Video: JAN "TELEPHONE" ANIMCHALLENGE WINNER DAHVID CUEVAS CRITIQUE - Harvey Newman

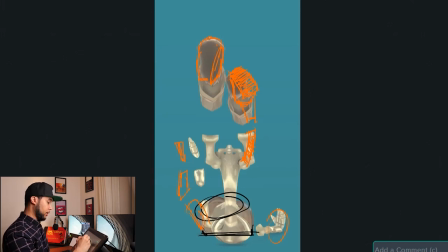So maybe the inside or the outside is up to you, but you can even leave the leg straight, as you can see here, but it will just create a better silhouette overall of the feet, and it will be more interesting as well. Since you're breaking the joints so much, then you can go ahead and just like really go to town about it. Same thing here, because he's falling down, it would give even more of that illusion that he's falling down and he's breaking because he's a skeleton.
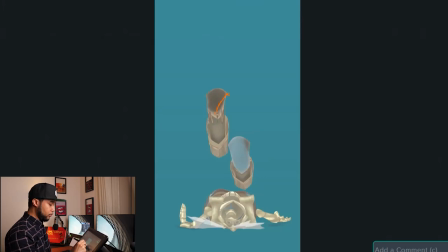If you just like really go to town on those feet and like really kind of like offset them like a lot, so they are just like completely off, something like this.
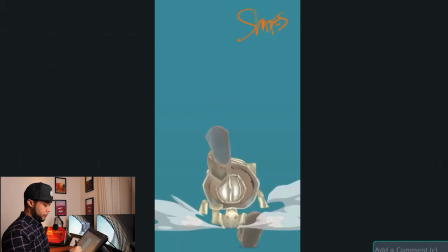And then because you're still falling down there, like this
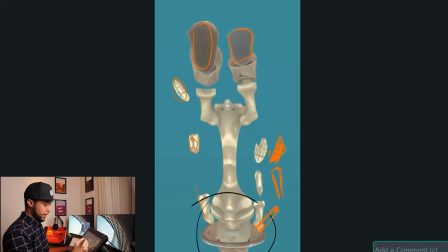pose to pose actually works well. So even if the feet are actually slightly off, like that, it still works well.
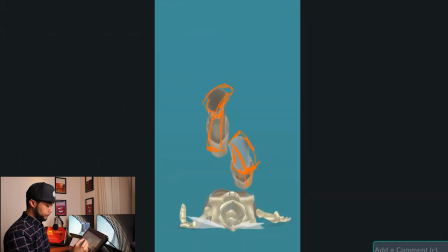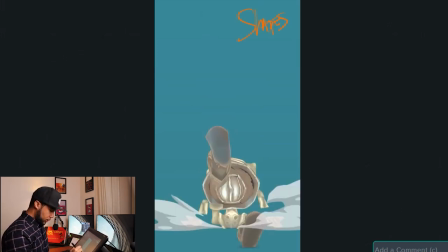Now I've noticed as well, like as you go down, this is fine. I think you need a planting pose right there.
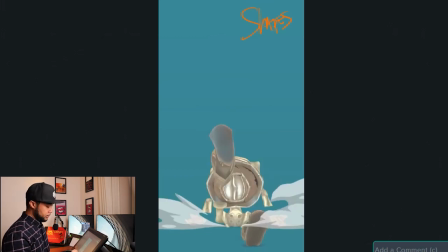So the foot needs to be planted, and then you can come out. At the moment, it feels very much like he's tippy-toeing in that position, in that pose.
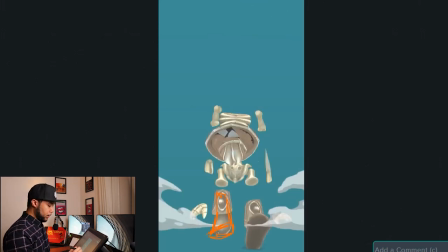It feels slightly odd that he's actually gonna be like tippy-toeing. I think having a foot planted there will create a much better sense that he's lifting himself up. Same thing here. This foot is basically doing the same thing on these two frames.
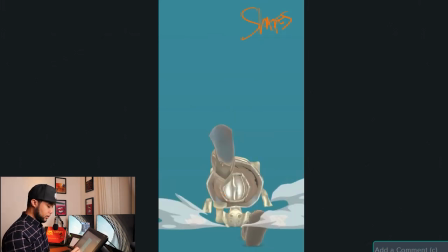This foot here.
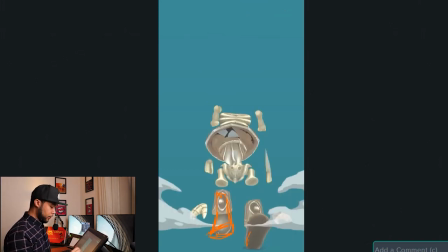So in order to get more interest, perhaps you have this foot like starting to rotate forward, so you can start to see the top of the foot. So you start anticipating a little bit of the movement that comes next. I'm just checking the arms now.
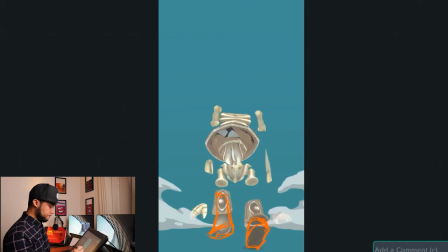Yeah, I think the arms are fine. I think this linear motion that you have in the arms really helps to actually sell the going up,
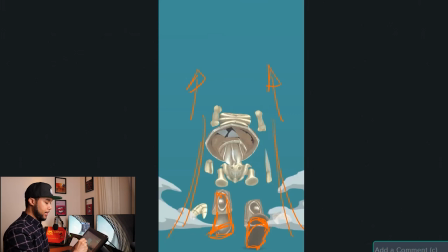so it's almost like you're pointing up as the character is like pushing up, which is cool.
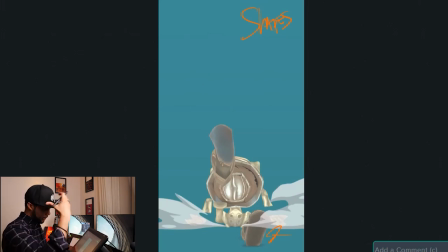However, the hat, his helmet, or hat, I should say, is kind of in the same position again throughout the whole shot, and I can tell that you're actually doing that in order for the reader to be able to understand what's going on, which is fine. You have about 3 or 4 frames in order to actually allow the viewer, the audience, to actually get to understand what's going on in your shot. However, you can do slight movements in order to kind of sell the next movement or the prior movement.
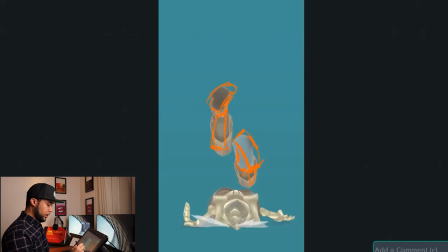So here, for example, going straight into this pose,
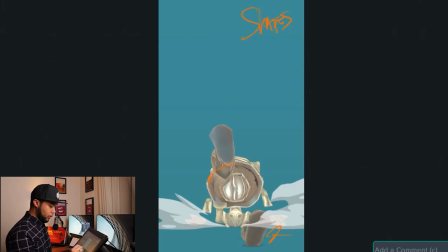it's okay, but you might want to have more of that angle where you see the hat more from, like, you see a little bit more of the front of the hat, right?
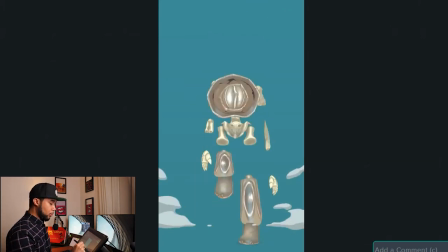And then as he's going up, he starts to rotate a little bit to the opposite end, so you get like that.
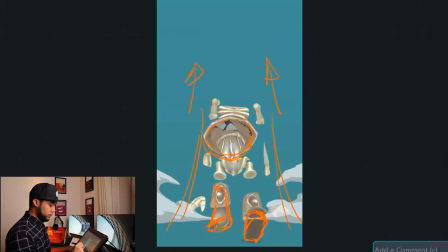So you get that like opposite action right there. So I'm just like delineating what's front. So this is front right there. And then opposite action, and then he goes up.